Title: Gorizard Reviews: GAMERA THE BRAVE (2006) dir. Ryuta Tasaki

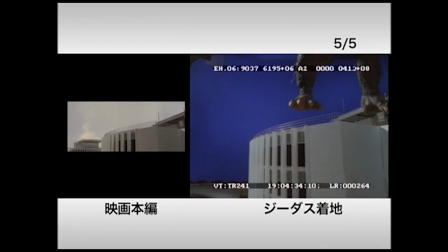[4:10]
Even some of the green screen compositing looks exceptional. My main issue with the effects is the Zetus suit.
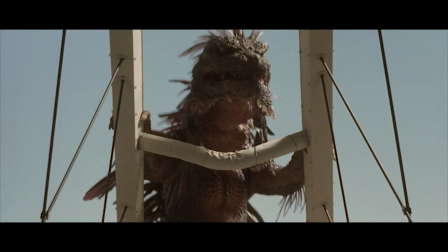[4:17]
It's so obvious that it's a man in a suit.
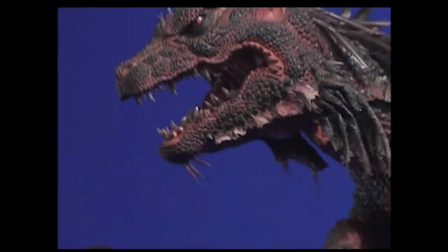[4:20]
This was likely done for more mobility, but it sacrifices a level of realism and consistency.
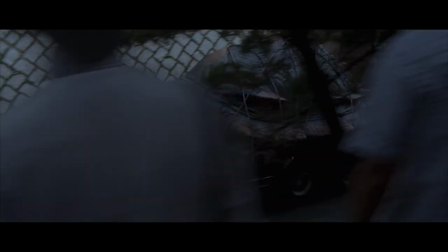[4:26]
I say realism because there are times when Toto looks realistic in design and execution, but Zetus is never given that same treatment.
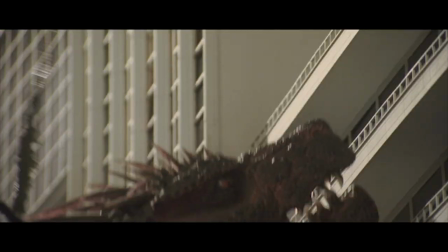[4:35]
And I say consistency because there are many times when the head looks bigger than the body.
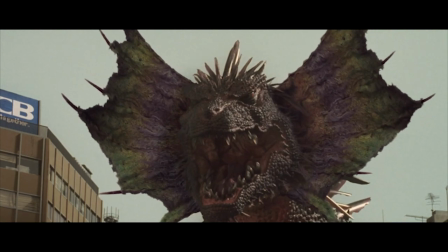[4:39]
The movie clearly demands that you take Zetus seriously as a villain, but these flaws make him come off more as hysterical and cheesy.
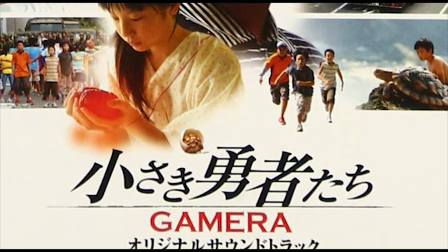[4:47]
Yoko Ueno delivers a score that is captivating and fresh.
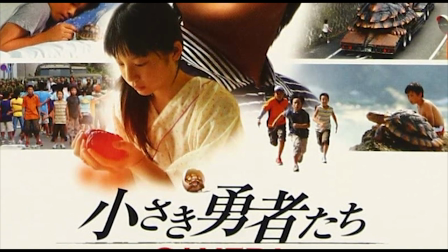[4:51]
While her music is not on the same level as Ko Otani's Gamera music, she delivers a soundtrack that is unique to this film and its version of Gamera.
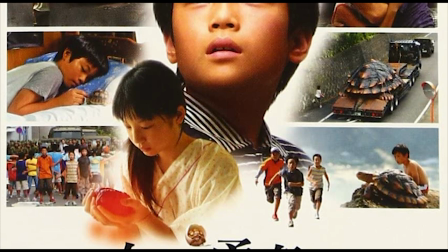[5:00]
Ueno's music is the heart and soul of the movie. She captures the film's emotional nature and its monsters with the right sound at the right moments.
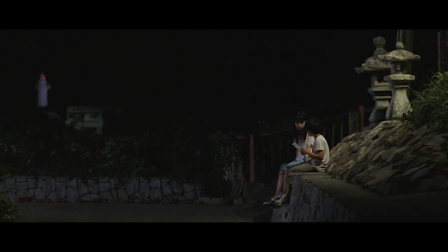[5:08]
The pacing is surprisingly exceptional. The movie never drags and never feels rushed.
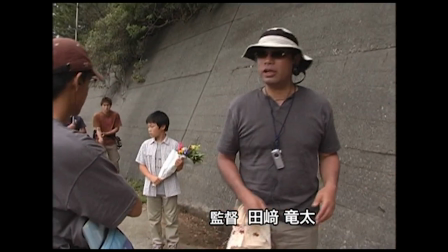[5:14]
It's perfectly balanced. This is likely thanks to director Ryuta Tasaki and his directing skills. He knows what does and doesn't benefit the story and characters, and as a result,
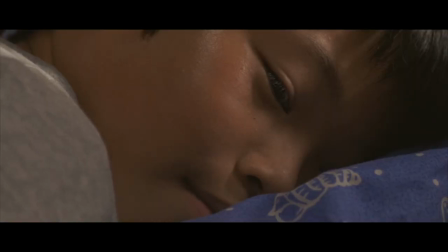[5:25]
we get a well-balanced feature film that tells its story properly with the right tone and pacing.
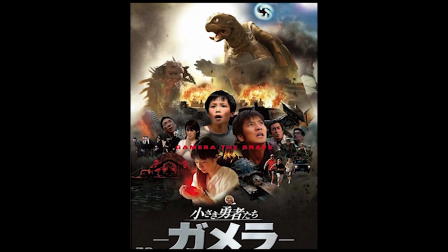[5:31]
Overall, Gamera the Brave is a severely underrated film.
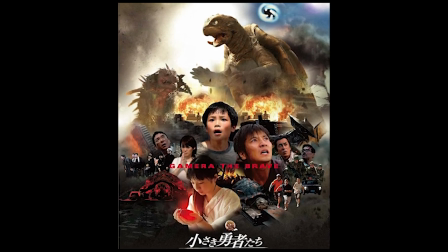[5:35]
It's packed with enough emotional and relatable drama, character development, and kaiju mayhem to appeal to masses and the average kaiju fan.
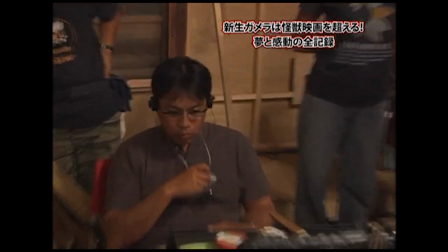[5:44]
Ryuta Tasaki and his team delivered a solid,
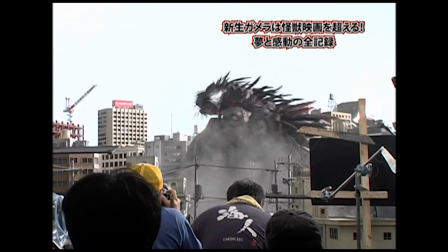[5:48]
well-made monster movie that proves that a good Gamera movie can still be done with children leading the film,
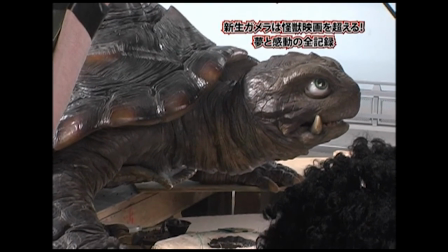[5:54]
and I would argue that it's amongst one of the best installments in the franchise.
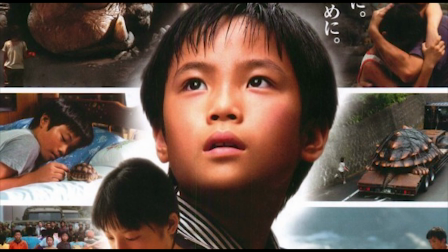[6:00]
Unfortunately, the movie flopped in Japan. A shame, because many people missed out on a good movie, but to this day,
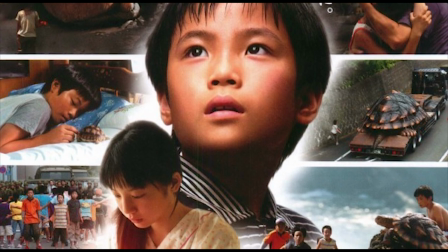[6:06]
there has been no Gamera film produced since Gamera the Brave was released in April 2006.
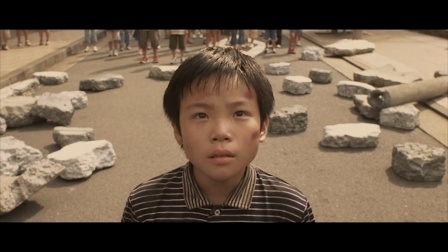[6:12]
Which is somewhat poignant yet poetic, considering that the final line of the movie is Toru saying, "Goodbye, Gamera."
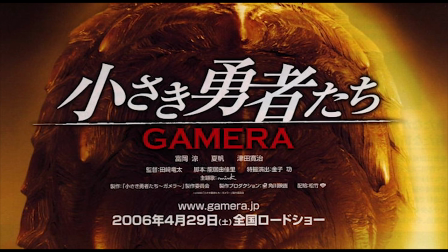[6:20]
Maybe the filmmakers knew this was the end, and chose to lay Gamera to rest with a swan song that honored the past and embraced the present.
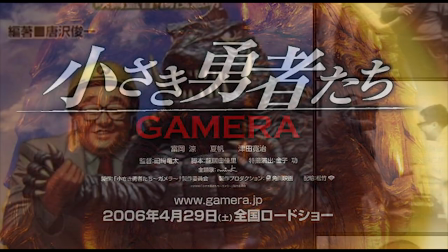[6:29]
Despite its box office performance, they made a really good film in the end, and Gamera's father, Noriaki Yuasa, would have been proud of this film.
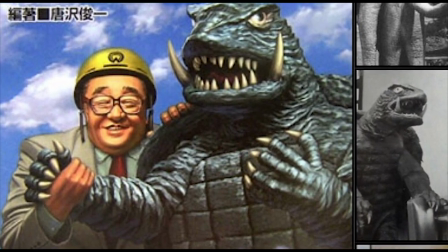[6:37]
I award Gamera the Brave 3 stars out of 4.